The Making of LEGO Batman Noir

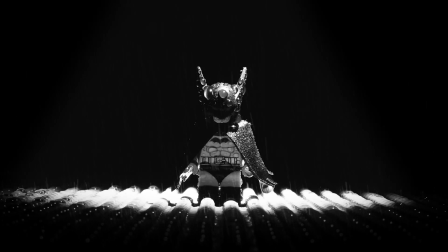0s
There was always something in the back of my mind to work on a Batman project. I've worked on plenty of space related projects and wanted to produce something for the channel that would bring us back down to earth.
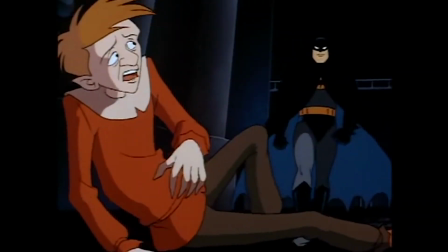11s
I've always been highly fascinated with the character of Batman. I grew up to watch the Batman animated series which to me is the definitive version of the character.
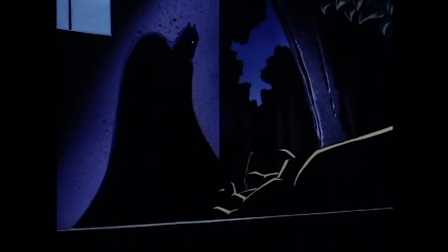18s
A while ago I bought the box set and noticed how much of the animated series drew inspiration from classic 1940s and 1950s detective noir,
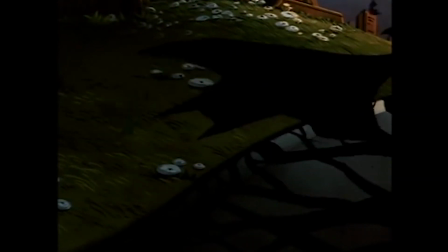27s
a genre which I was very fascinated with.
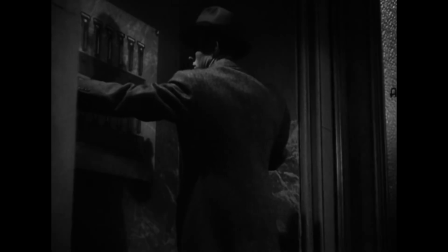30s
The noir aesthetic is so appealing to me because it's not just lowering the saturation, it's toying with shadows and moulding the lighting to create a certain mood and atmosphere.
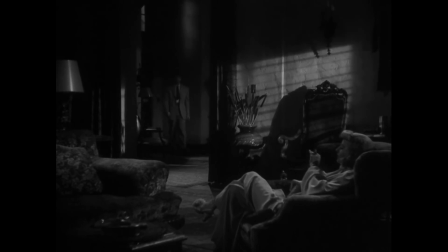39s
This is something I really wanted to experiment with as this aesthetic just worked for the dark and grim world Batman lives in. This is the reason why I decided to create Batman Noir. The first thing I did with this project was writing the script.
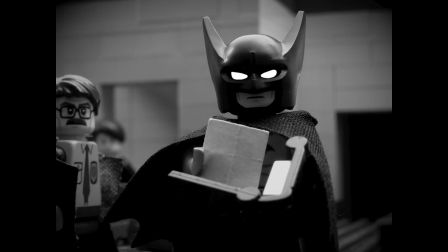53s
This was the easy part as I just wanted to tell a simple five minute story of Batman using his detective skills to solve a crime.
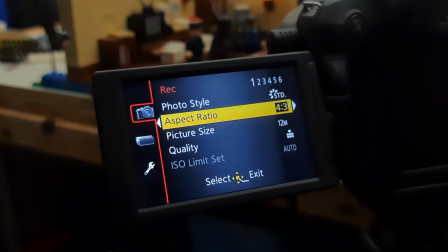59s
It was imperative to me that I tell this story through good cinematography as I made the creative decision to remove all dialogue from the brick film.
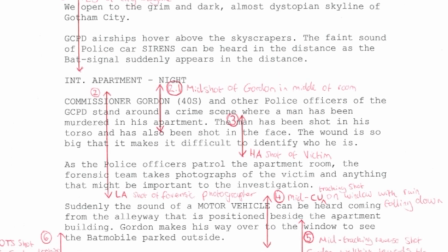67s
For me this meant breaking down the script to what shots I needed to allow the audience to understand what I wanted to convey.
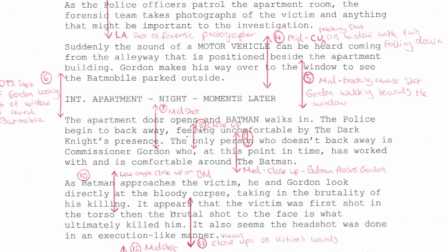74s
My belief is what makes good cinematography is when you can remove all sound and it everyone knows exactly what's going on.
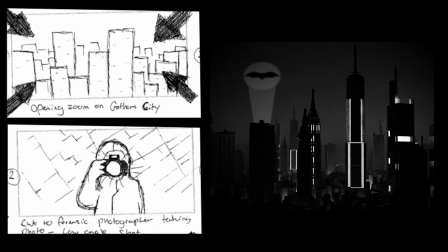82s
All of this was also highlighted in a storyboard which I used as my guide while animating.
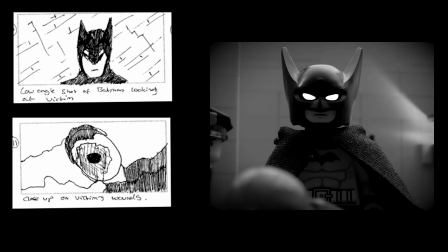87s
If you would like to have a look at the annotated script in the first two pages of the storyboard there is a link in the description box below.
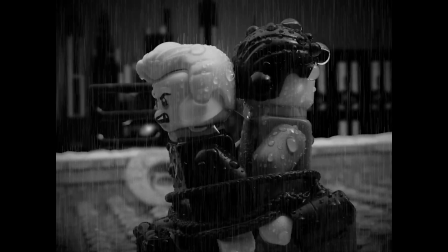94s
There were many things on this project that I wanted to experiment with but the number one thing I wanted to try out was practical rain effects.
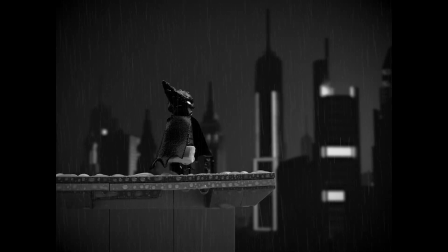100s
I've seen this method used so many times before and I felt like this would be the best opportunity to try this out.
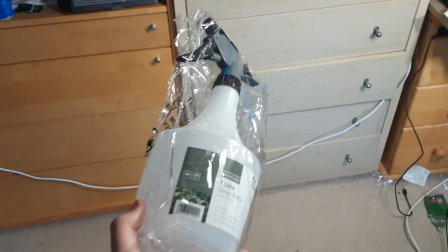106s
I brought a water spray from a local hardware shop and that same day I tried this method out to mix results.
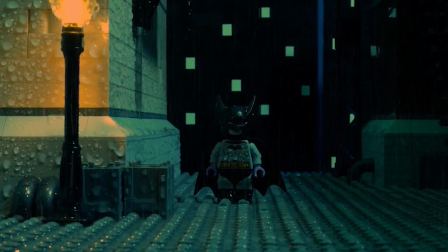112s
Eventually I managed to perfect the spraying technique which you can see in the final product.
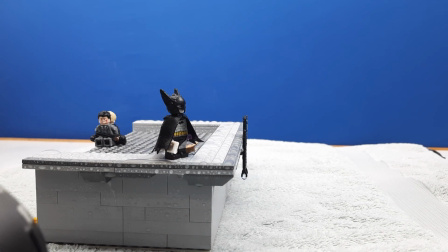116s
As much as this was all hard work, the shots where Batman is standing in the rain has to be some of my favourite.
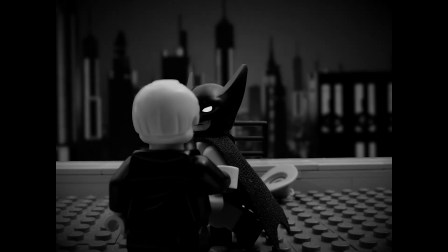122s
What I like about current Batman media is how they become more mature both in storytelling and in their visuals.
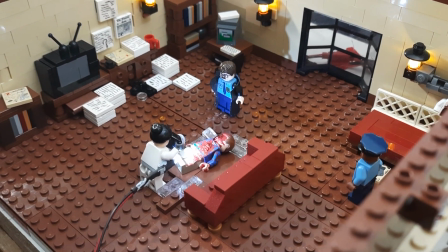128s
I wanted the visuals in Batman Noir to reflect the dark and crime ridden world batman and habits i didn't want to censor
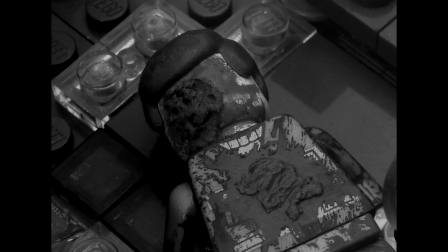135s
anything when it came to creating the corpse you see the beginning of the brick film i found an old lego figure that i knew i wouldn't need to use anymore i
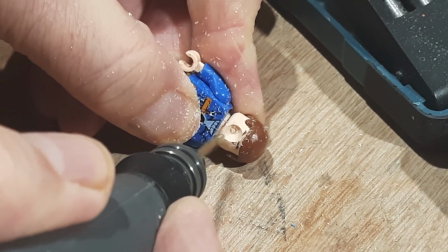143s
then proceeded to drill some holes into him and using some red paint and plaster scene made it look like you could see his insides the final result looks
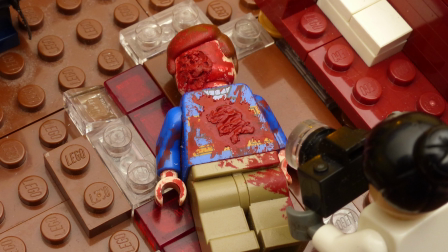151s
brutal and i'm so happy with how it came out it really looked like something out of a horror movie which was obviously the intention it
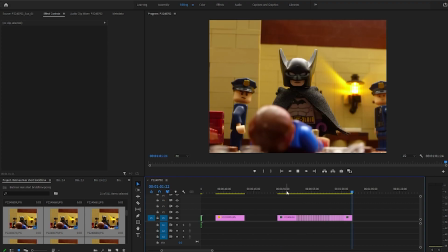158s
was during the editing process where i decided to make the creative decision to not only have Batman's
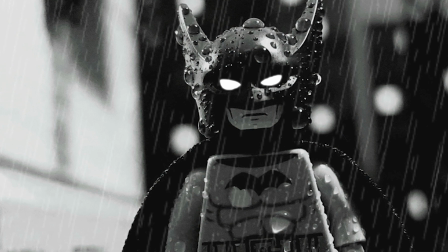163s
eyes glow white but also have them move just like how it was done in the animated series.
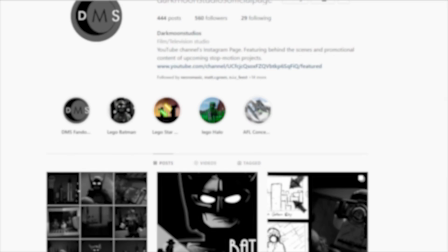168s
When I first unveiled this idea on my Instagram there was a minority who were not too keen on this.
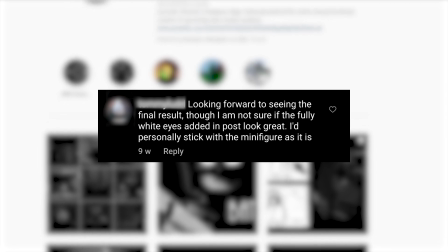174s
What they didn't know was that there were many shots of Batman where you couldn't actually see his face.
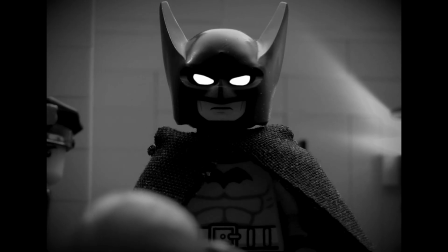180s
Having the eyes white allowed the audience to see what Batman was looking at and the eye movement allowed Batman to give off certain expressions.
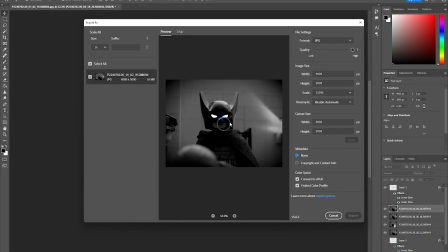188s
Besides The white eyes really sold on the aesthetic that I was going with.
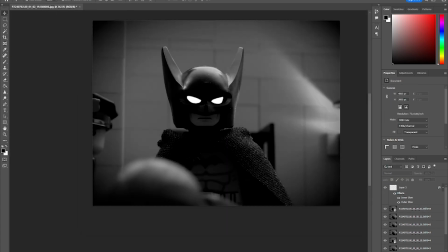192s
The way I achieved this was putting each frame into Photoshop and masking and cutting out each of Batman's eyes.
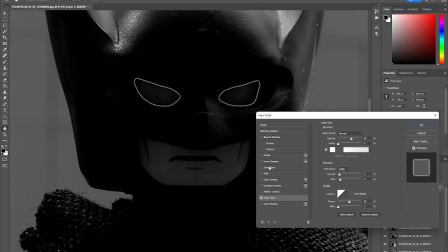198s
I would then turn the cutouts to pure white and would export the image back into Premiere Pro.
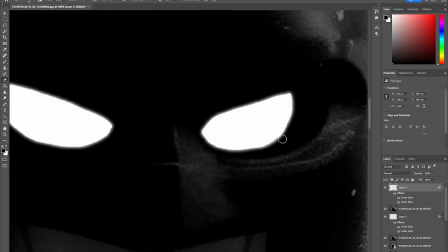203s
This was a painstaking task, but really worth it in the final product. When it came to working on the Gotham City exterior shots,
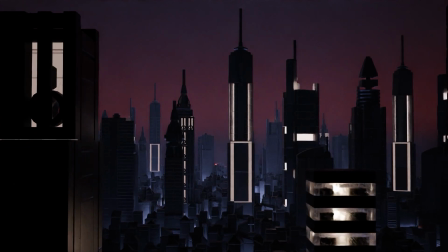210s
I was originally going to build a miniature city as I've always preferred to have as many practical and physical elements in my animations as possible.
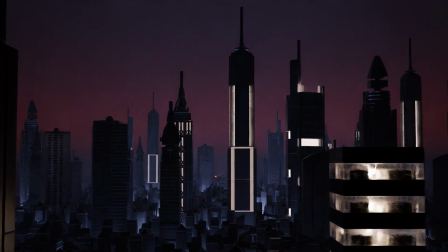217s
However in recent months I've become more tolerant to 3D renders just as long as it doesn't look so different from the main animation.
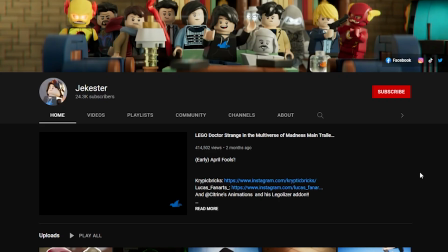224s
I reached out to Jackester who is not only a part of our discord server but has their very own YouTube channel where they do 3D Lego recreations and videos.
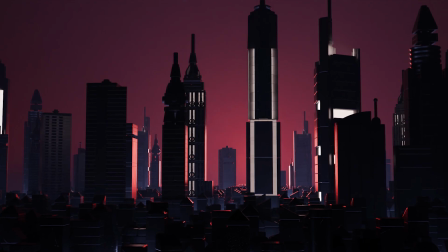233s
They were willing to do some renders of the Gotham City landscape including some stills of the rooftop fight sequence as well as the opening shot of the city.
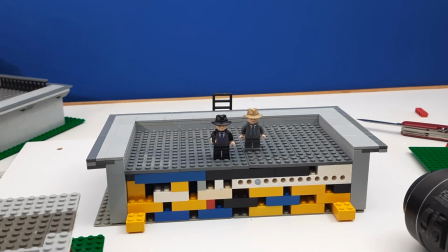241s
There is a link to Jackester's channel in the description box below. So there you have it guys, the behind the scenes of Lego Batman Noir.